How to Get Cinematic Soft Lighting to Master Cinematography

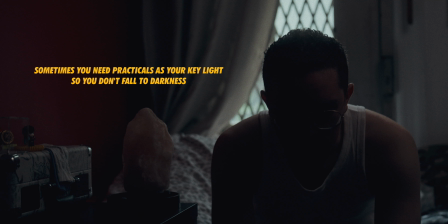249s
And some of you might want an unbleached muslin instead. Those sheets are warmer and give off a more cozy, natural feel to the shot. With the B200, you can pick which one you want, since you could just change the temperature of the light instead. Even though we are only using one light, you should definitely use practical lights like lamps or any lighting fixtures you may have to add more character to your shots.
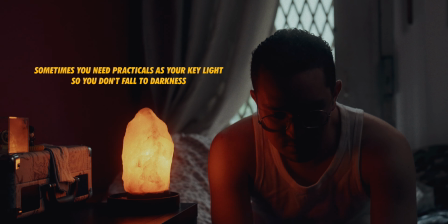269s
The B200 is my main key light for lighting the subject, but for some setups I'll share what it looks like with practicals involved.
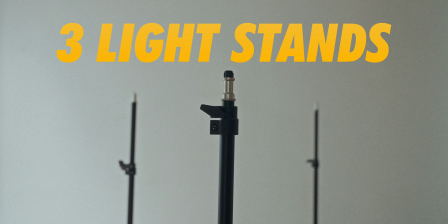275s
They don't have to be professional lights, just any other lights that help motivate where your key light should be placed. For stands, I'll be using one C-stand. I only have one, but I would love to pick up another, as these are very versatile. But since I don't have another C-stand, I will also be using some light stands. About 3 of them will do, and I recommend this impact one to get.
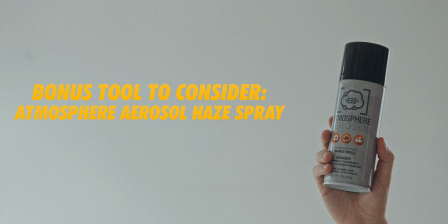295s
They don't need to be super big or heavy, especially if you're only using them indoors. I will also use a 5-in-1 reflector for some setups. This is also cheap and something you should have in your arsenal. And a clamp holder to attach the reflector to the light stand. Here are a couple more things I'll be using. 4 spring clamps to hold up the diffusion sheet, and some gaff tape.
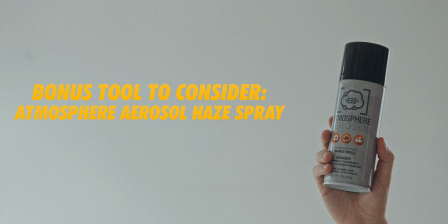314s
You can always use gaff tape, so make sure you always have a roll with you. And a bonus tool you can pick up is haze in a can or atmosphere aerosol. Not needed necessarily, as I don't use it that often because I just forget to, but it can give you a different feel in your shots.
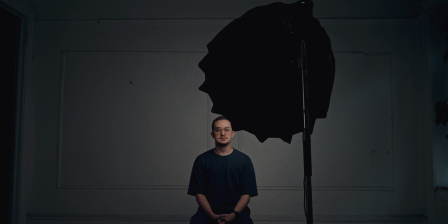327s
Now let's get into these lighting setups. We are going from the easiest setups to the more complicated ones to put together, and they all achieve different levels of softness.
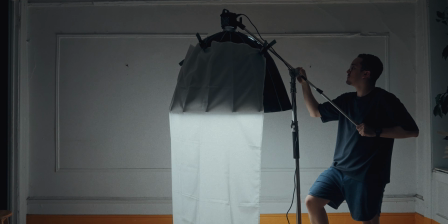336s
You can pick the setup with the quality of light you like best, know exactly what I use to get the look, and create it yourself. Remember, simply adding more diffusion will make the light softer, but you will need more output from your light.
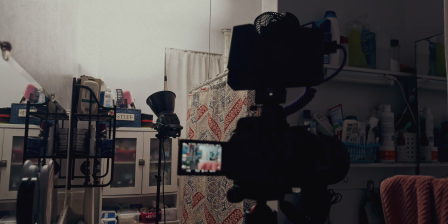348s
The B200 has been great because it has all the output you would need for these looks. Let's start with the first setup that is the easiest to put up, and that is bouncing the light off a wall or ceiling.
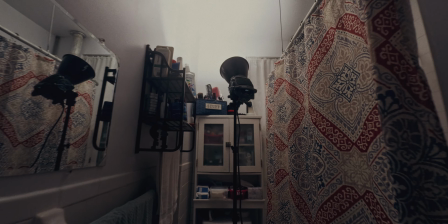357s
For this setup, we have the B200 with the reflector on a light stand or C-stand and point the light up into the ceiling or towards a white wall.
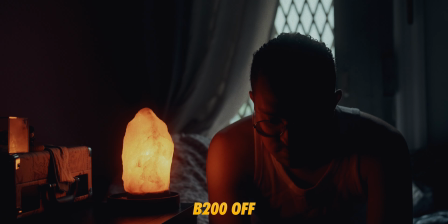365s
This is usually done to increase the ambient light in a space. If the area you're working in isn't bright enough, doing this can help raise the overall exposure in the shot.
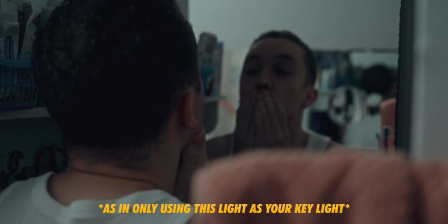373s
This is not a typical setup you use for lighting your scene, but if you're going for that look or vibe for the story and just need the overall space a bit brighter, this works.
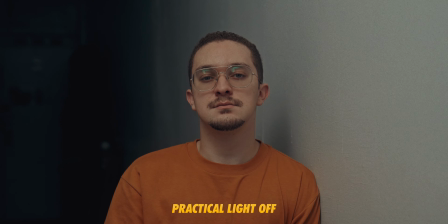382s
Then you can always use practicals to add more life to the scene if the goal is to increase the exposure with your main light.
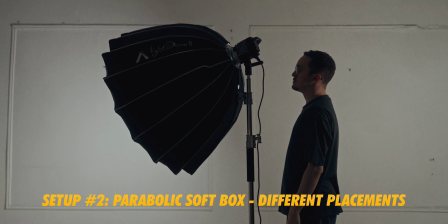388s
The next setup is still simple to do, and it's using a parabolic softbox to diffuse the light, but positioning the light in different places to get different results.
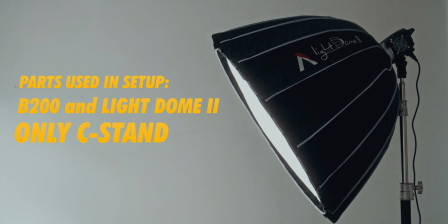397s
You have to use a C-stand to hold up the light and attach the light dome too. The first position is the most common we see used, even here on YouTube, like I am right now for my talking A-roll shot.
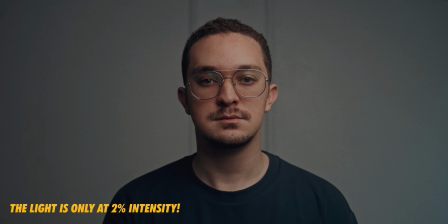407s
This leaves my skin looking nice and soft with a good roll off into the shadows. In this setup, I also use practicals and additional lights all around in the background, but here, just using the light, you can see the soft quality you get.
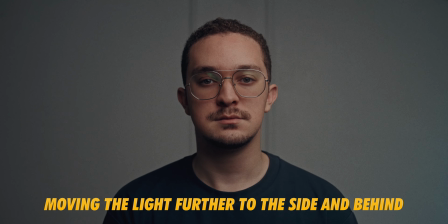419s
You can also get more or less shadows on your subject by moving the light.
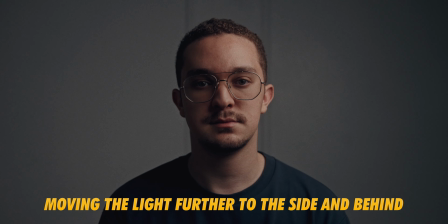422s
Shifting it more behind your subject gives it a more mysterious look, and you can use this light as an edge light setup instead.
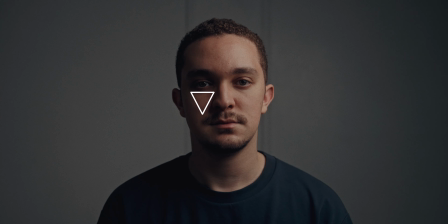429s
But this is also good for getting that Rembrandt lighting look on the face, where you get a triangle under your subject's eye on the shadow side.
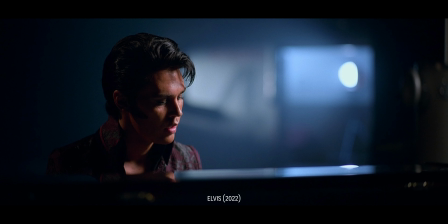436s
This creates a dramatic feel, but is still natural as we've seen used in many movies. Later in the video, I'll share another way of using the softbox to get even softer lighting in your work.
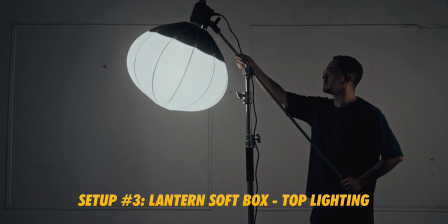446s
It just takes a little more setting up. But next, I'll show you how I use a lantern softbox to achieve nice top-down lighting.
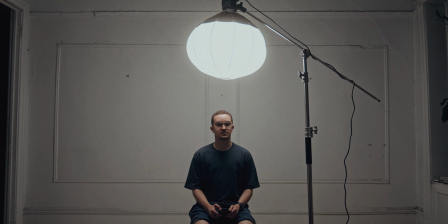452s
You can also use the previous softbox for this, but I enjoy the look of this one for certain looks.
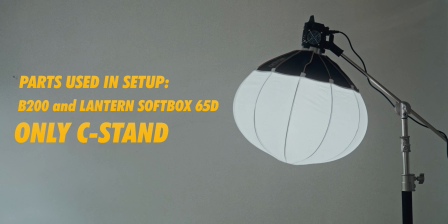457s
Again, I'm using a C-stand with the 65D lantern softbox attached to the light.
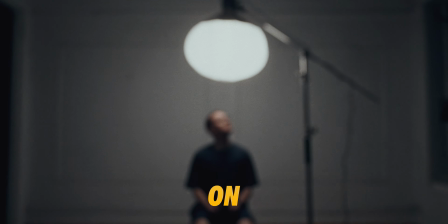462s
This softbox is good for filling the space with even light and getting a nice roll-off into the shadows, or minimizing the amount of shadows on your subject.
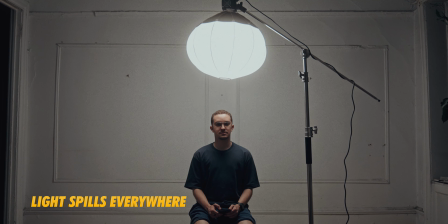470s
This is because the light spills in all directions, but if you want more control of where the light goes, you can attach the skirt that it comes with so you can keep the shadows you want.
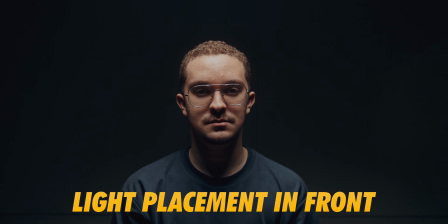479s
We can make the light shoot straight down and mess around with the placement to get different results.
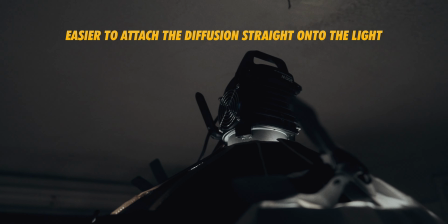483s
If you want to, you can add more diffusion on some stands to make the light softer than it is.
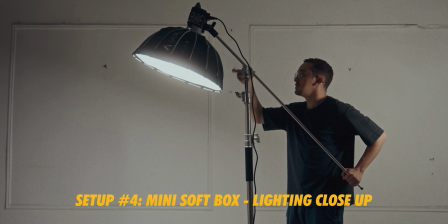488s
Another way I like to get nice top lighting is by using the Aperture Mini Light Dome 2.
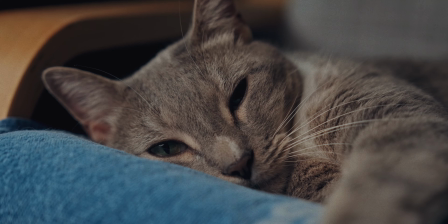492s
This is another option for you, but I also enjoy using this for other scenarios.